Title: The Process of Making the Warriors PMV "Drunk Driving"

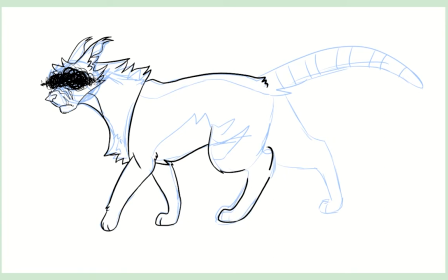249s
I really like the design that I came up for him.
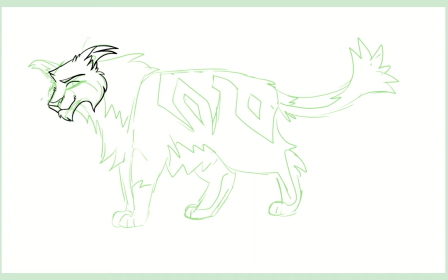253s
Thistleclaw, I love his face and his angular nose that I put on there, but I feel like looking back, the angle of his face is weird, and I probably should have redone it, but I really just didn't feel like it.
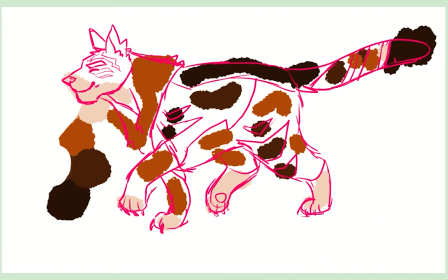268s
Tigerstar's color scheme, I really didn't know what I wanted to do going in,
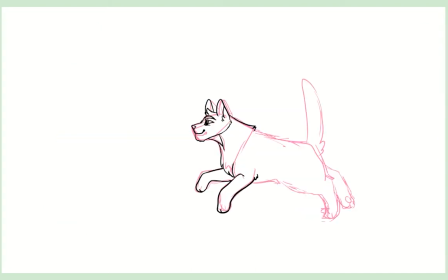273s
but I knew I wanted to keep with like a red tone.
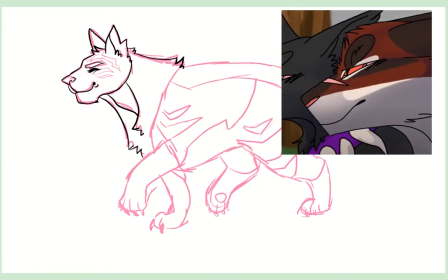277s
In the original video, Tigerstar is a more dark ginger tabby, because I really like red Tigerstar designs.
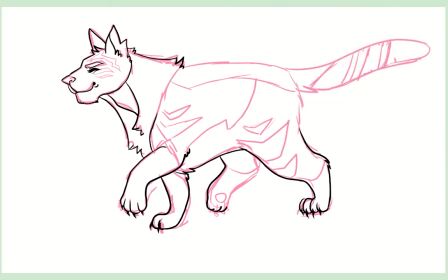285s
I just really like the homage to Pine Star.
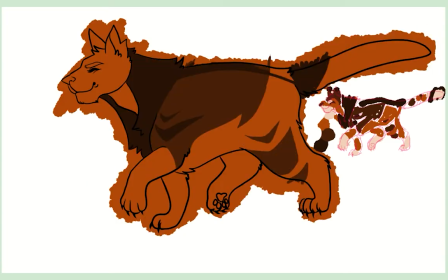289s
But what I ended up going with instead, as I kept the classic browns that you usually see on Tigerstar,
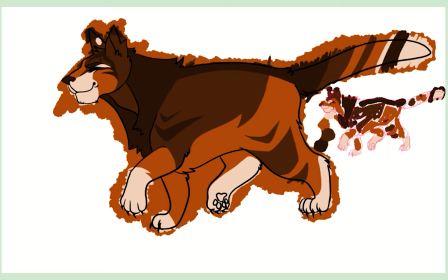295s
but I added that orange in, and I think it works really well because it reminds me so much of Scar whenever I look at pictures of him.
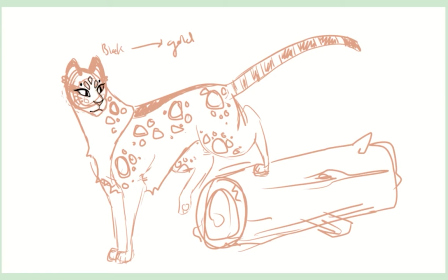302s
I think the orange just plays really well into your already like preconceived notions of baddie cat villain character because of Scar. I just think the orange works really well along with those classic tones of brown.
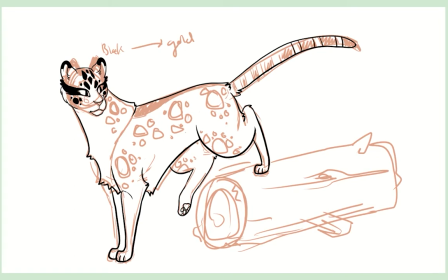316s
Now, Leopard Star, as you will see, I ended up drawing her spots, and then I was like, oh, no, wait a minute, I'm coloring those in.
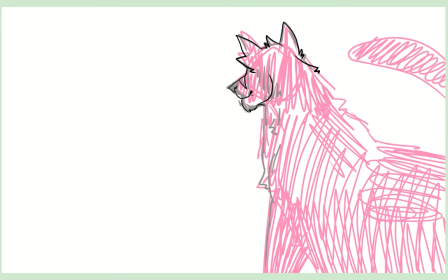324s
I don't need to draw those, so I ended up deleting them.
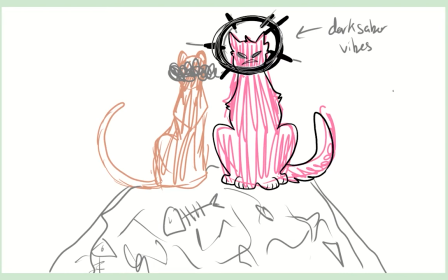328s
When I was drawing Tigerstar from the back, I was actually really surprised how easy it was to draw that without messing it up.
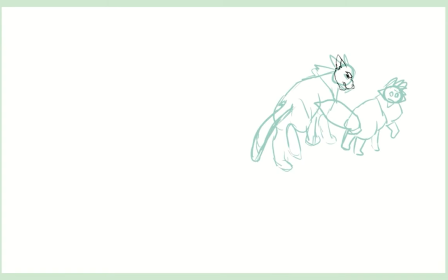335s
This scene with Brambleclaw and Lionpaw, I struggled with it for a little bit, but then as I got going, I was really surprised by how good it looked. Although Brambleclaw's foot, like, I could not get. I tried so many times, I'm like...
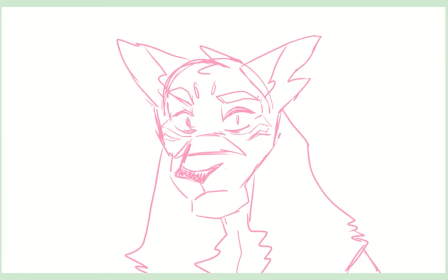352s
Now, like I said before, these two faces of Tigerstar, one of my favorite things.
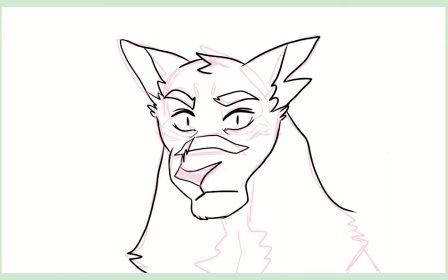358s
I think they're so expressive. I was really proud of myself for getting those done.
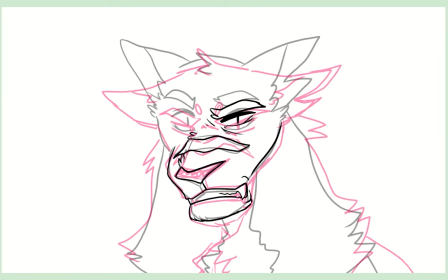362s
But I realized that the second frame was just too expressive.
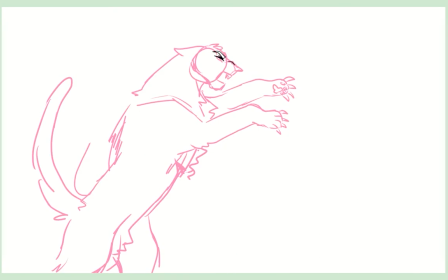368s
It changed too much from the first one, and it didn't look nice in the video, so I had to go back and just a little bit more muted a little bit so it's closer to the original. This scene with them fighting, like inking them, was probably the easiest out of all of them.
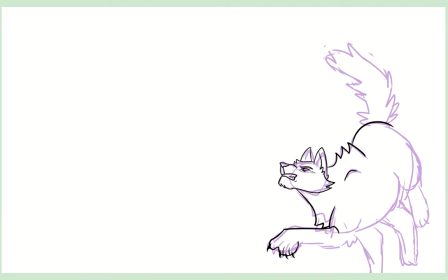384s
I was so pleased with how they came out. Although Firestar specifically, I realized as I was editing the video, I didn't draw his other foot,
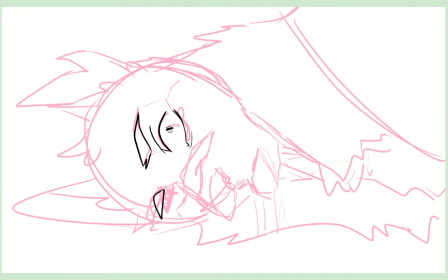393s
so I had to go back in after he was colored and give him a second foot.
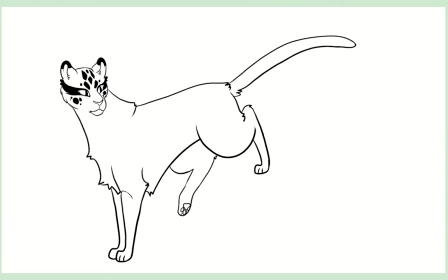398s
At the end, the eye that I ended up drawing really quick, I ended up just scrapping that completely, as you can kind of tell in the video.
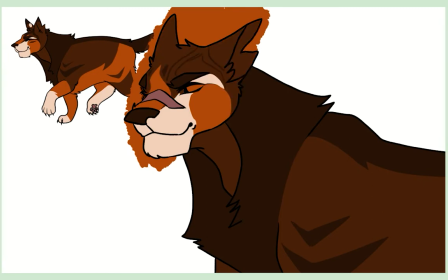405s
And then I got the pleasure of going back in and coloring everything.
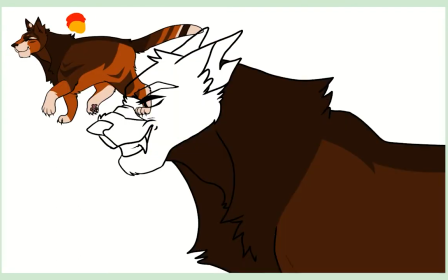409s
I made Tigerstar's color design in the middle of inking because I was bored and I really wanted to flesh that out first.
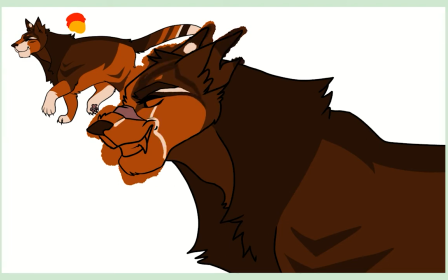417s
The Scourge design, which I colored off the top of my head, was also really fun.
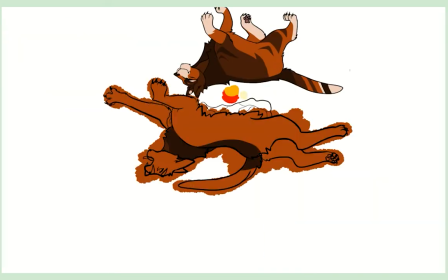421s
I really like dark blue Scourge designs, especially with red accents. Gives that real emo flavor. I love it.
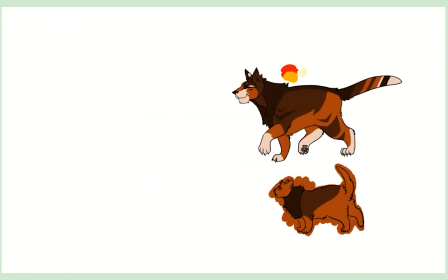433s
Baby Tigerstar, when I colored him, I made his design a slightly more simple for his tiny body. But I believe in the Apprentice version,
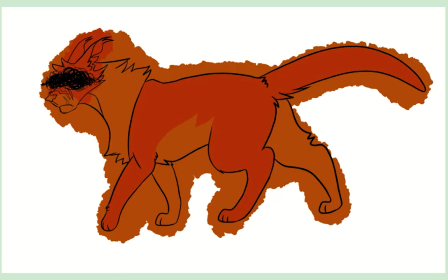442s
I ended up going back to the regular. Thistleclaw's color scheme I actually took from my roommate's reference, who helped me make this video.
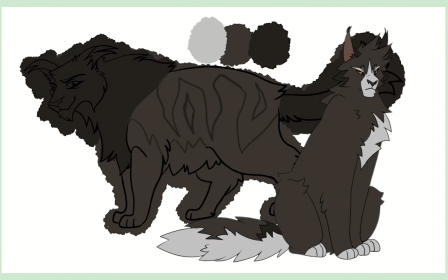451s
I'll put it on, I'll make sure, or at least I'll try to remember to put it on the screen. But I really like the color,
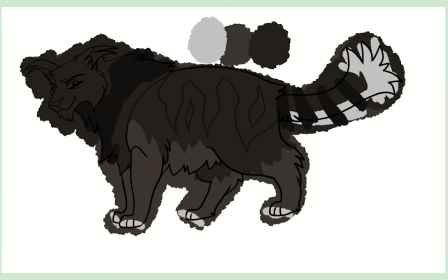456s
but I also really like the more classic wiki version of Thistleclaw, where he has the white on his face. I didn't want to give him a solid white face, so I went for more of like that diagonal slash approach.
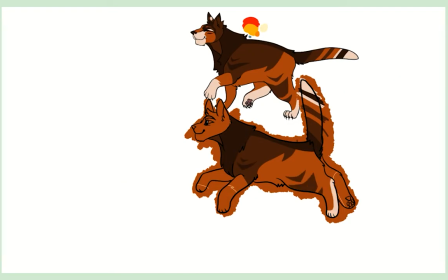469s
I feel like it mimics a nice Scar aesthetic. Coloring in Leopard Star, I really struggled with the spots.
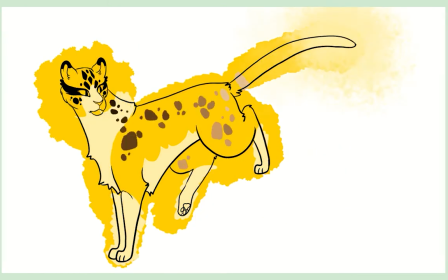475s
I think they're just too brown looking at them. But I mean, next time I should be able to fix it so it looks better.
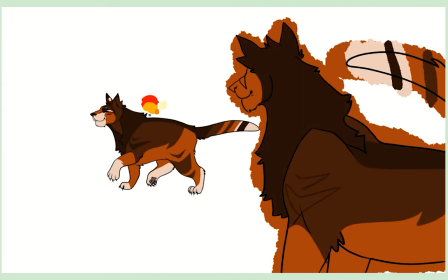484s
Bone Hill, I really didn't want to tackle coloring on the bone, so I skipped it. And I'm like, I'm going to color more Tigerstar. I like him. I like how his face looks.